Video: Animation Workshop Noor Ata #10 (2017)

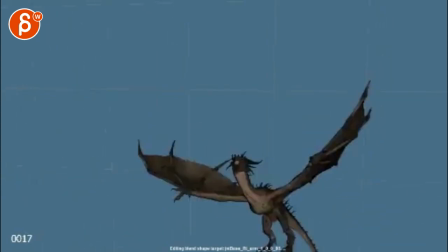0:04 All right, your dragon thing. Oh,
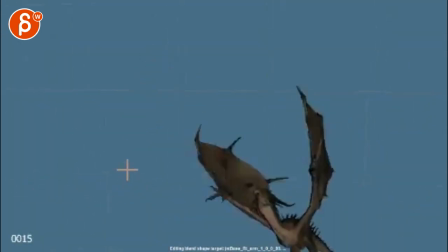0:12 hold on, hold on. So this helps, but I would still have,
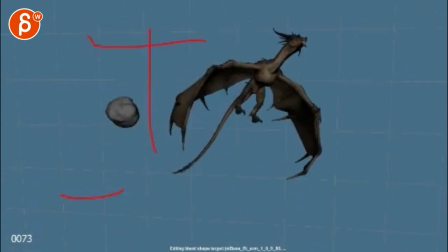0:18 you know, if you take this out, your grid, I have no idea what's going on.
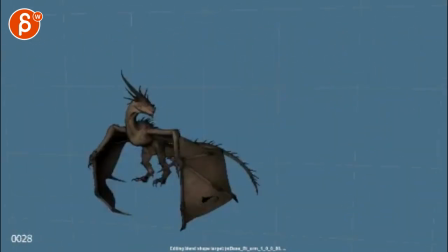0:23 And especially here, like, are we looking, this seems to be we're on the same level.
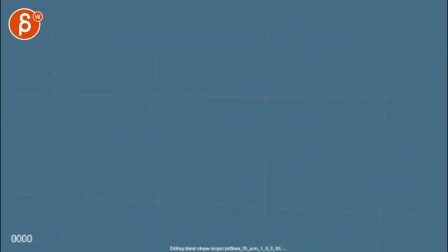0:28 And now we're tilting down to see a top view. but if you take all the grid out it's going to be a bit tougher to see so I would highly recommend you have actual volumetric,
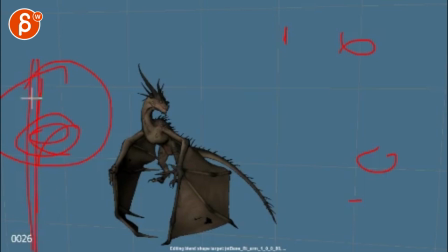0:38 maybe some spheres for clouds or something or even if you want, maybe it's like on a hillside with really tall trees and things can go fly by
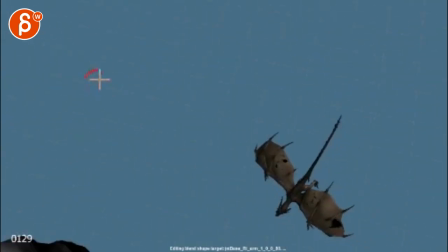0:47 so that when you do wrong you have a clear perspective change with things coming at us
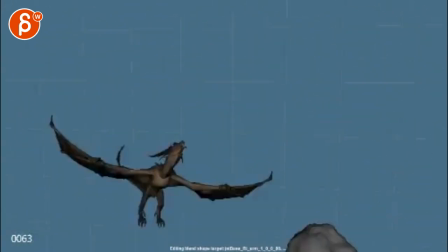0:53 to show what's going on that would be my main concern
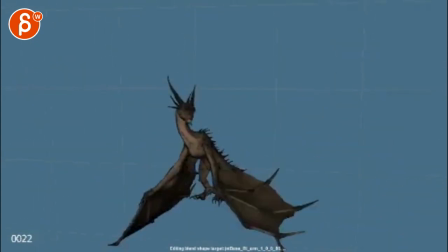0:58 as you go up I mean this is still pretty rough If your wing poses are right,
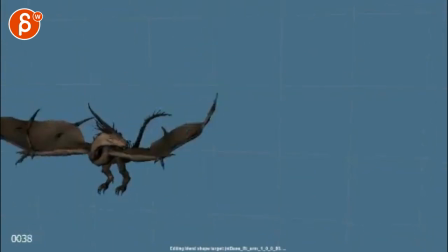1:04 just chest involvement, leg drag, stuff like that.
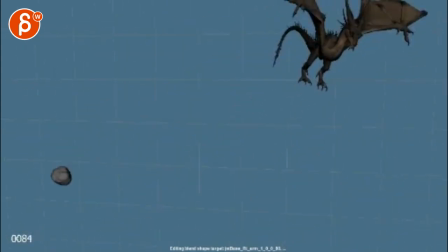1:08 But as a general idea, that's cool. Yeah. I mean, here it seems like he doesn't care anymore that this is flying by. So you can do this and then he might do like a and then bring up his legs and tuck in his legs.
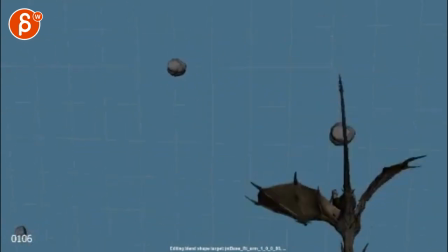1:27 Right. And then do this. and then I will probably wait since this ball, this is almost hitting him, right? It looks like it's hitting him. You could wait a bit and maybe at this point, maybe lower the camera a bit sooner.
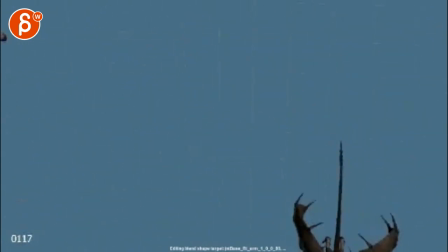1:41 My point is that when he goes down, it's all very simple. So what you can do is he goes like this and then on this, this turn, this flap, don't make him go down. He actually spirals. And that spiral as he goes away might also help that he,
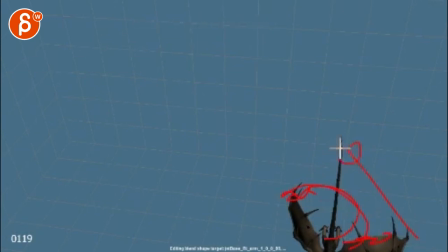1:59 you know, like this all this whole thing turns this way and then the next rock comes through so it's kind of spiraling away from that
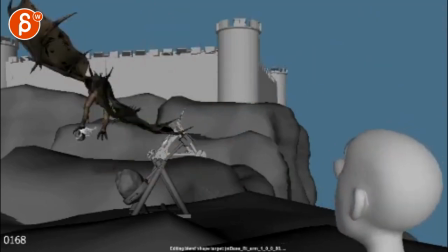2:05 that guy that way it's not as simple this is cool but you're really hugging the lower
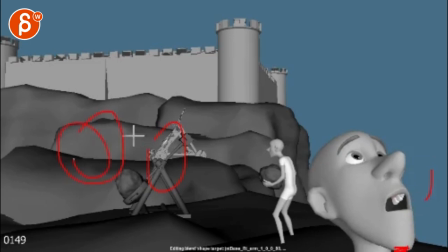2:11 right frame i would bring this over here this guy over here so that
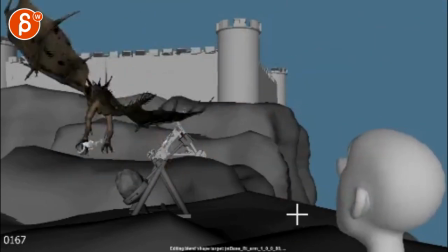2:16 his head is here it's a bit more balanced uh and
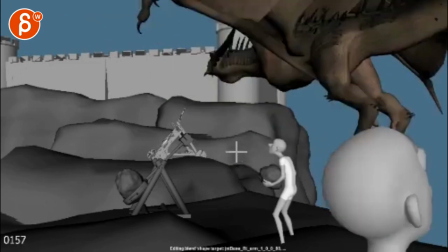2:21 the tricky thing is i would then okay i would do it differently actually because he's so huge and
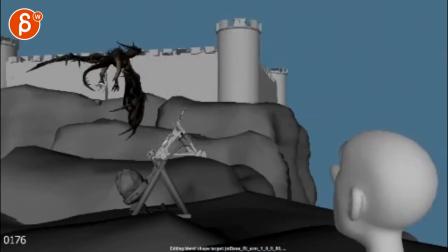2:33 then he drops him which is cool so what i would do is compositionally i'm gonna reuse
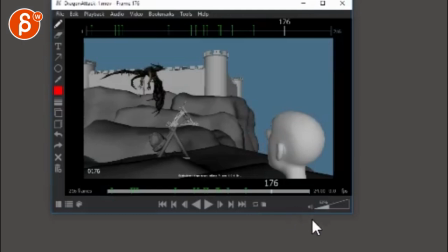2:38 this here and that
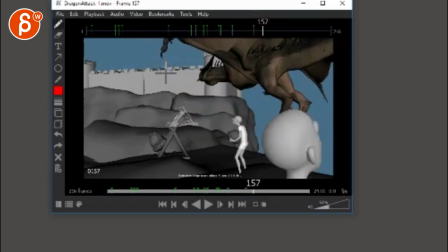2:44 should be better so your guy all right so now i'm gonna draw over this where your head is here still a little bit higher still around there but keep this size right and then that way the legs the feet are here so we see what's going on right Right now, the stuff is hidden.
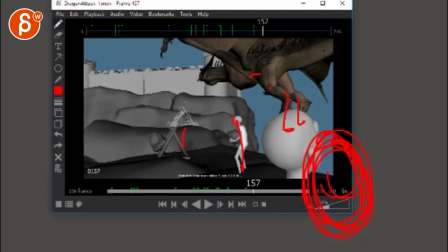3:02 So I would actually, sorry, that's actually wrong. Keep your head here. But since this is the middle, I will bring in your other dude around here. Catapult here. And then you can kind of keep the dragon-ish where it is. But that way, you definitely have a clear view of the feet.
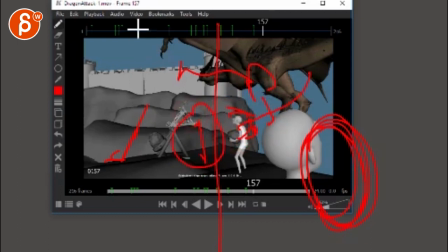3:18 So that you can come out, bring out those claws, and really grab them. And we get to see what is going on.
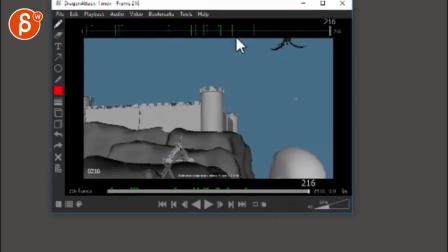3:26 Right? And then even as you go off screen, you would still have enough of the head in there.
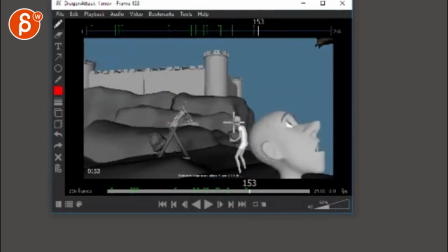3:33 So that way you get a nicer, cleaner composition. And it's not so forming tangents here and clipping with the legs.
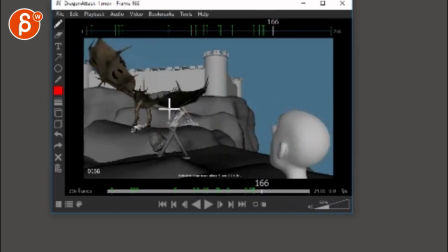3:42 You don't know what's going on. I don't think you would see enough. And it also cuts the dragon off.
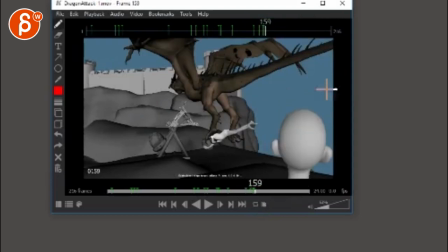3:47 Whoops. Where is it? Cuts the dragon off. You know, like right there. So you would, damn it.
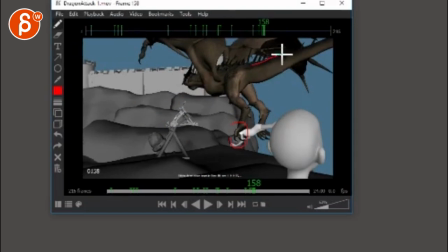3:53 you would, by zooming out, you would give this a lot more room. Again, head would be here, and then you'd see more of the wings. Just be a lot cleaner.
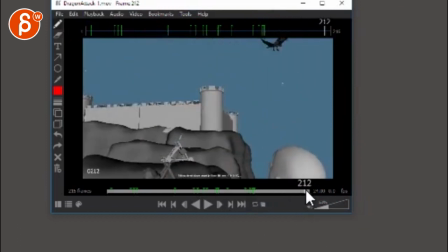4:07 And then as you move forward, you know, that would be all okay.